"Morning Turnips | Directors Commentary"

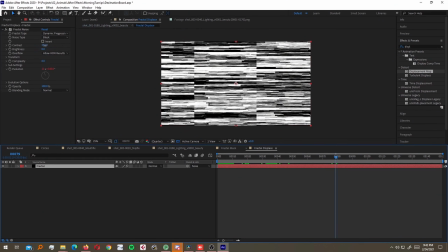[14:58]
some sort of artist garbage uh and that's basically all the 2d stuff
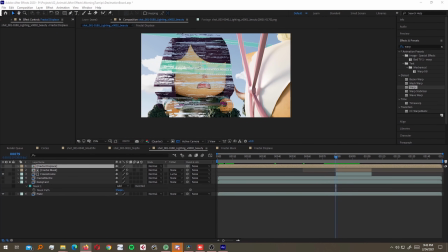[15:03]
um nothing super crazy the most time-cleaning part was just figuring
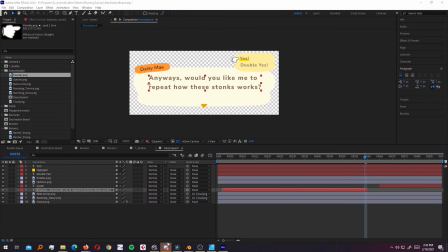[15:08]
out what to have everybody say and then and then making the destination board that took forever yeah people seem to dig it so
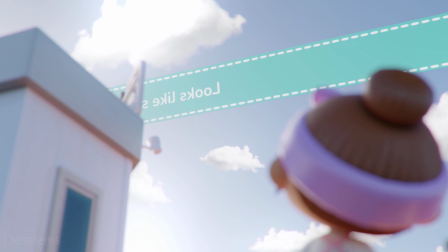[15:19]
when all the animation is good i move on to the lighting phase this step is when i try to stop worrying about the animation and figure out a way to make each
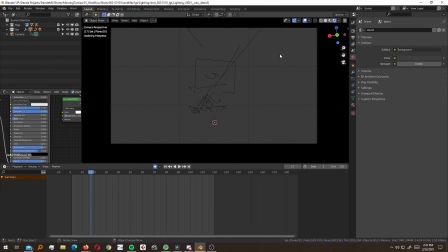[15:27]
frame kind of look as pretty as i can get them and that includes lighting obviously set reconstruction and tweaking if need
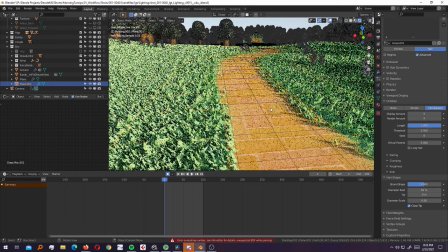[15:35]
be, shader tweaking that damn grass and then rendering of course. I'll get into rendering in its own little block.
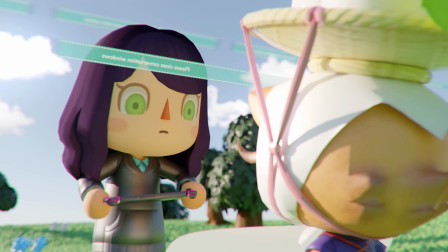[15:42]
I'll usually tailor each shot to look good from the angles that we see them at so I'm constantly tweaking
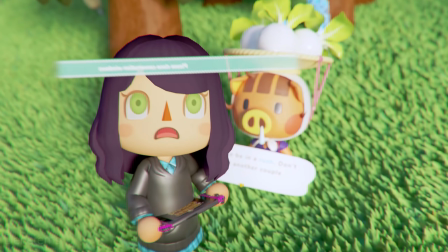[15:49]
and changing like the placements of things to keep the backgrounds both not distracting but also still kind of visually interesting.
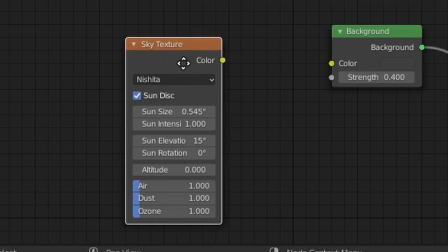[15:56]
For lighting all the exterior shots I was actually just using a single sky note in the scene tweaking it from shot to shot so that the highlights weren't
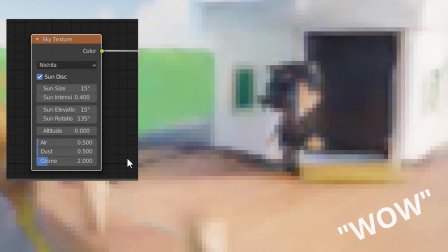[16:04]
super hot um like i literally put it in audibly yelled wow and then called it done the interior of the shop was actually still lit
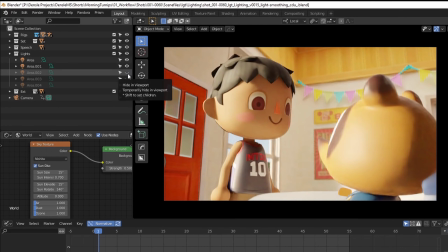[16:12]
by the sun mostly because i wanted to come through the windows that illuminated most of the scene with some of some extra lights representing
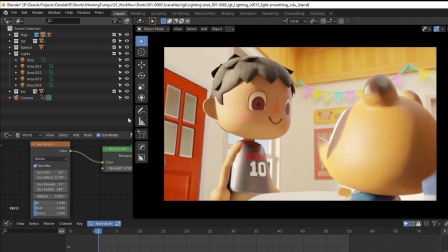[16:19]
ceiling fluorescent lights or whatever some other stray ones here and there to like add some cool highlights to the characters because you You know, ooh, I'm a lighter now, so cool. Um, give me an Oscar, but I have no lighters, so, you know, eh.
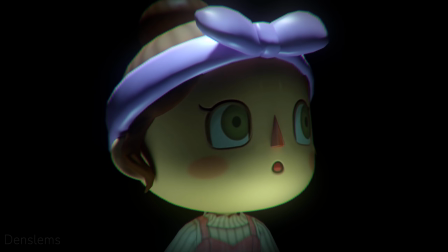[16:36]
Things got a little more tricky with the drowning sequence because I was always running into this problem with the light objects showing up in the reflection on the ground,
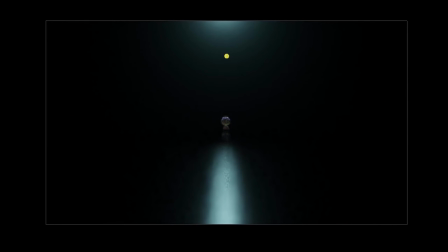[16:43]
and I specifically didn't want that. I wanted to try to go for that Stranger Things kind of, like, Black Abyss look where, like,
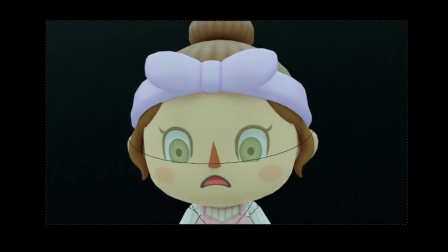[16:51]
just the characters are lit from some strange, out-of-frame light source, but nothing else is reflecting that light kind of. I also wanted to try to play with the volumetrics and to add like a subtle fog but then ended up just not looking or rendering great and I
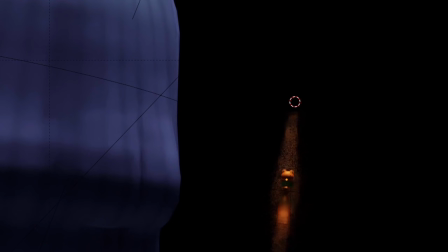[17:05]
specifically wanted one over top of Nook during any time he was on screen but that just it just wasn't working super well so I just
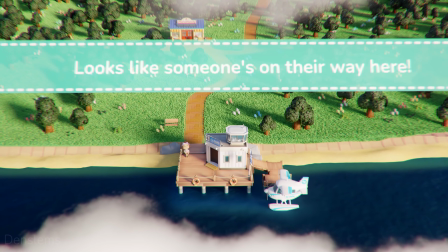[17:13]
opted to leave it out. The next big struggle was getting the water and the aerial shots to look good and then getting grass to look good.
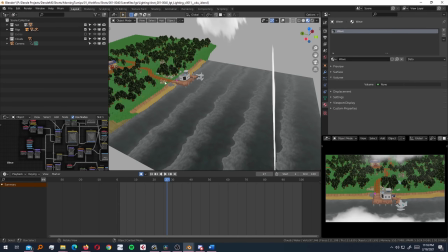[17:21]
For the water I knew wanted to actually see like wave interaction or the water climbing up the beach but I didn't want to do any
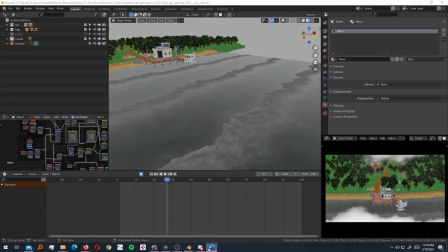[17:29]
simulations since I thought that would take too long so I tried to figure out some shading approach to faking it but I also couldn't get that to look
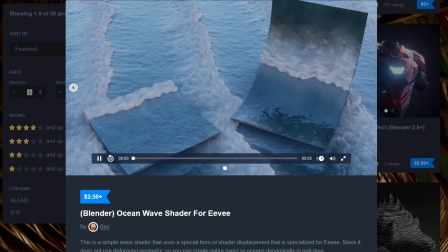[17:37]
that great either. There was a shader that an artist named Ben created with this like super sexy looking shader for waves that was made for the render engine Eevee.
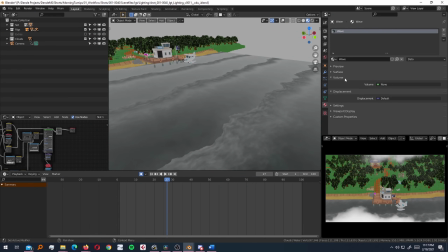[17:46]
I was using Cycles so I so it wouldn't necessarily come out looking the same So I spent a bunch of time trying to get it to look as
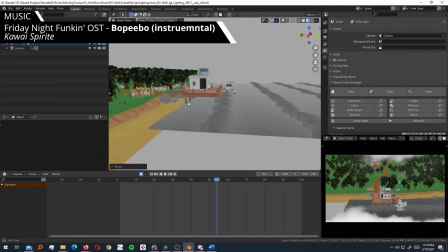[17:53]
good as it does here But on a larger scale on the beach and like it kind of worked But like or I was able to
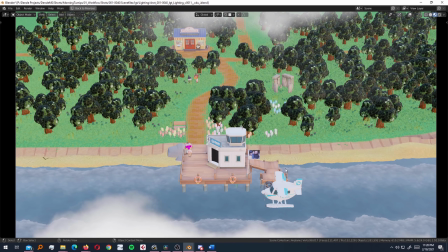[18:00]
get it like 80% of the way there But it still looked really fake It was intersecting with the beach kind of in this like very obvious way
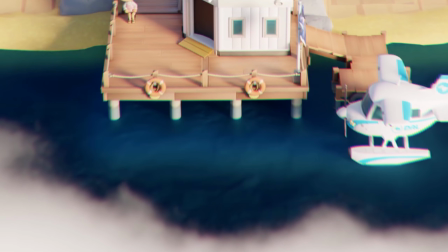[18:08]
So I eventually just scrapped it and went with the Went with just doing the water with some noise modifiers and a fun transparency shader And
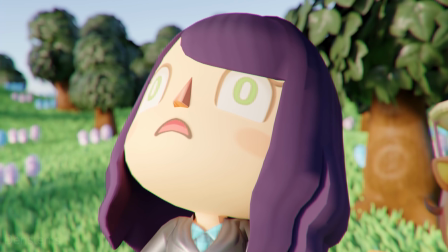[18:16]
I just watched some more tutorials on how to make water shaders
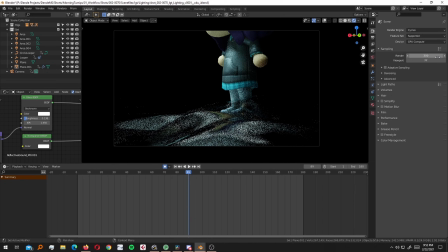[18:21]
and called it a day same thing with the void water I wanted like this this reflective but murky sort of
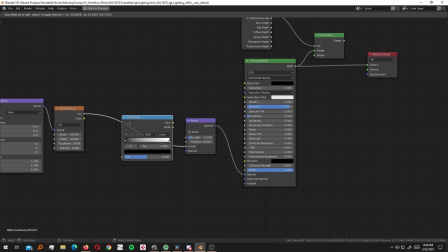[18:27]
sort of goop it ended up just mixing a couple different tutorials together to get the effect that I was looking for
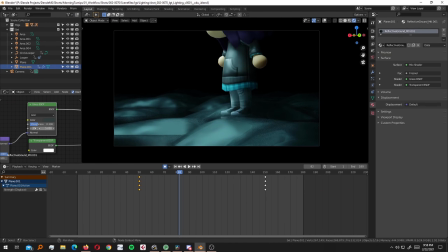[18:34]
and I thought I got that it came out pretty decent yeah
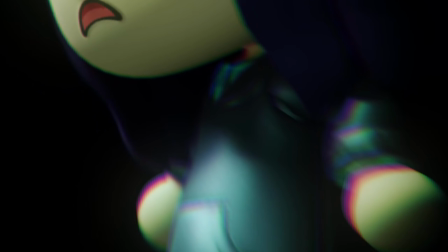[18:39]
then there was the there was this climbing wet effect on their bodies I
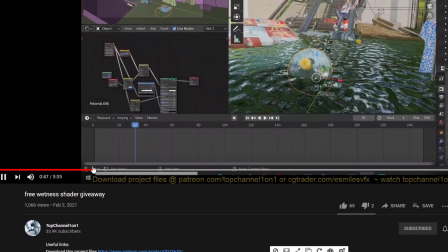[18:43]
got the idea because another channel that I was following was giving away this free shader note that would add like wetness to objects but when i downloaded it
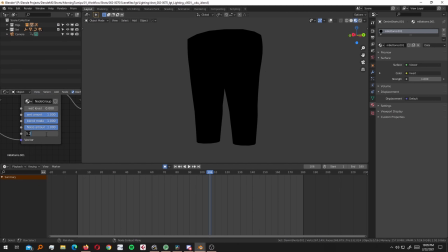[18:52]
and like put it in and tried it out it didn't work um at least i couldn't get it to work but i still wanted the effect so i just sat down and
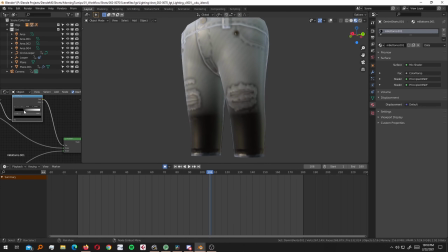[19:00]
figured out my like my own solution to to doing that i think it looked pretty good it even animates so as
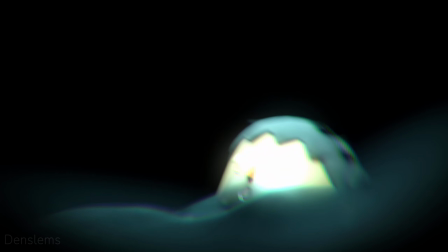[19:08]
the water climbs the wet effect also slowly travels up the body as well so i thought that was pretty pretty cool the other big thing was to figure out the grass
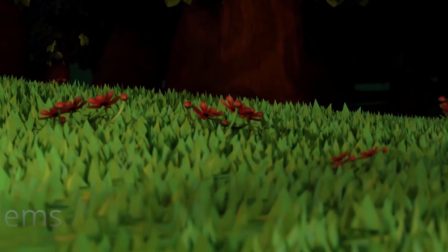[19:15]
in previous videos the grass was just a particle system on a plane but the actual hair particles were replaced to buy these
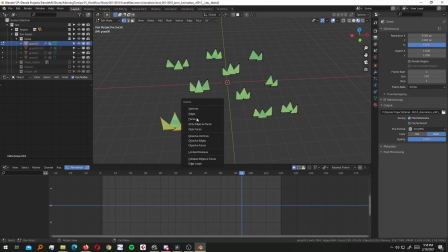[19:23]
like grass chunk models they're basically just clumps of polygons or little triangles that were technically from the game but but I always disliked the way they
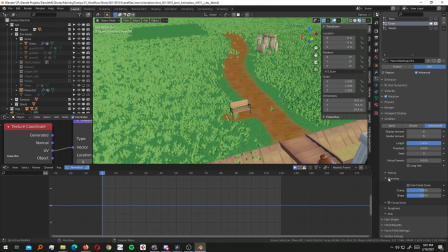[19:31]
looked I couldn't really animate it and in large fields it just made everything look you know for the cheap and cardboardy in my opinion so with turnips
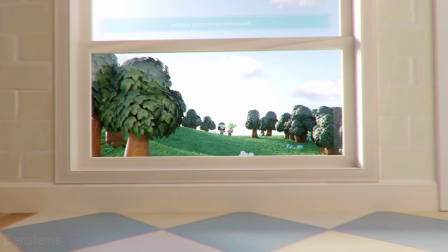[19:39]
specifically with this shot I looked at it and I was like I can't keep
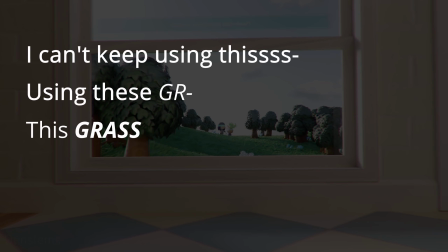[19:44]
using this using these this grass thing we're gonna we're
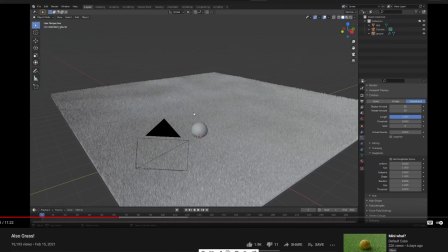[19:49]
gonna do some grass from scratch so I cracked open some more tutorials as well as using
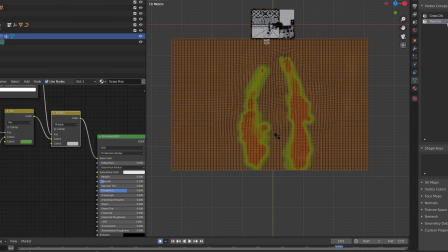[19:54]
good old weight paints for distribution we got grass grass that sways in
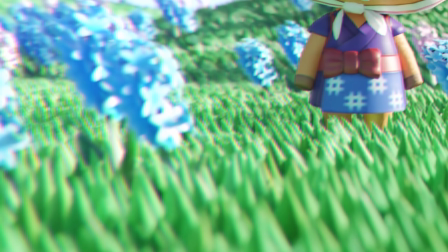[19:59]
the wind grass that actually can be textured nicely and for some shots like the aerials ended
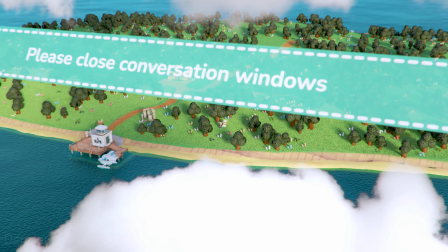[20:06]
up costing me a lot longer render times so I decided to just bite the bullet and take it because I wanted the extra detail
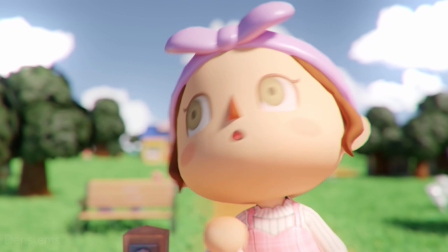[20:13]
One of the problems I was having was the fact that the grass's distribution was based off vertex painting,
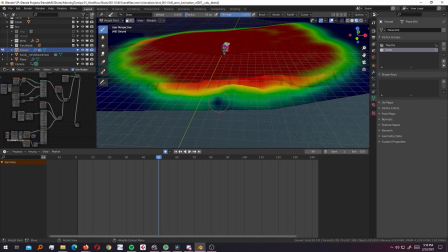[20:19]
and I kept running into this problem where the edges of where grass should be stopping,
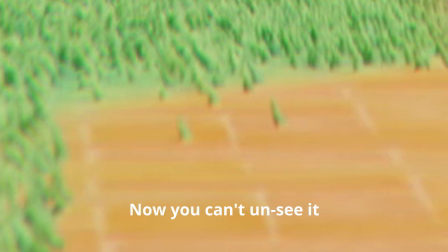[20:23]
I was getting blown rogue blades that would bleed into other textures and surfaces,
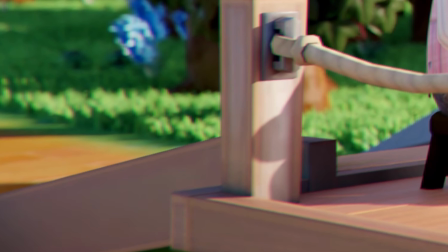[20:29]
as well as the fading out of grass distribution looking like a tiled pattern.
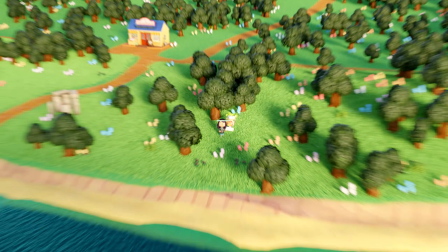[20:35]
It was no fun. It was no fun indeed.
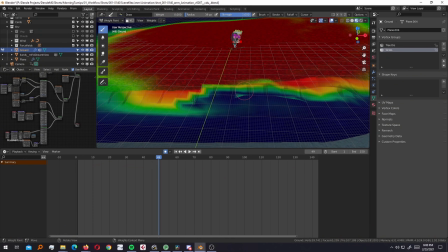[20:38]
I tried to fix this by just upping the resolution of the ground plane So that I could paint cleaner edges, I guess, but that didn't really solve much just kind of made things go slower The solution I did end up going with would just be was just make patches of geo that cut
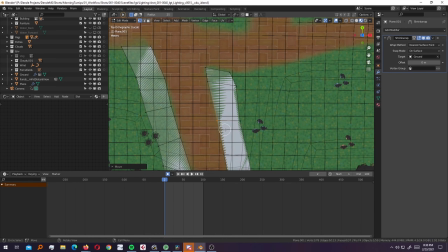[20:52]
off where I Wanted them to actually cut off and then make those patches of geo have
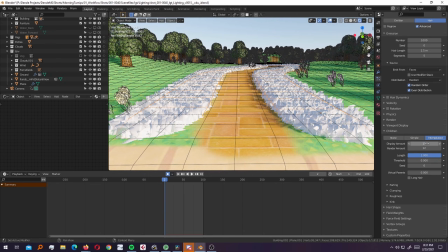[20:57]
grass the grass particle system that emit from it I did that but for some shots,
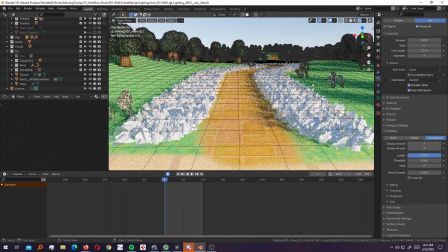[21:02]
but not others So throughout the first sequence the grass line is like constantly shifting big sad,
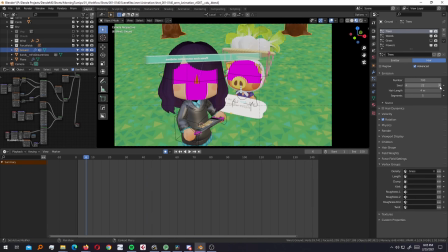[21:09]
but no one nobody notices it's a background detail just to mention the uh the trees and flowers the grass and weeds they're
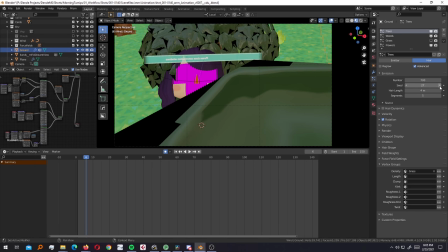[21:16]
all done with the same hairs scattering technique which was which is real cool rendering rendering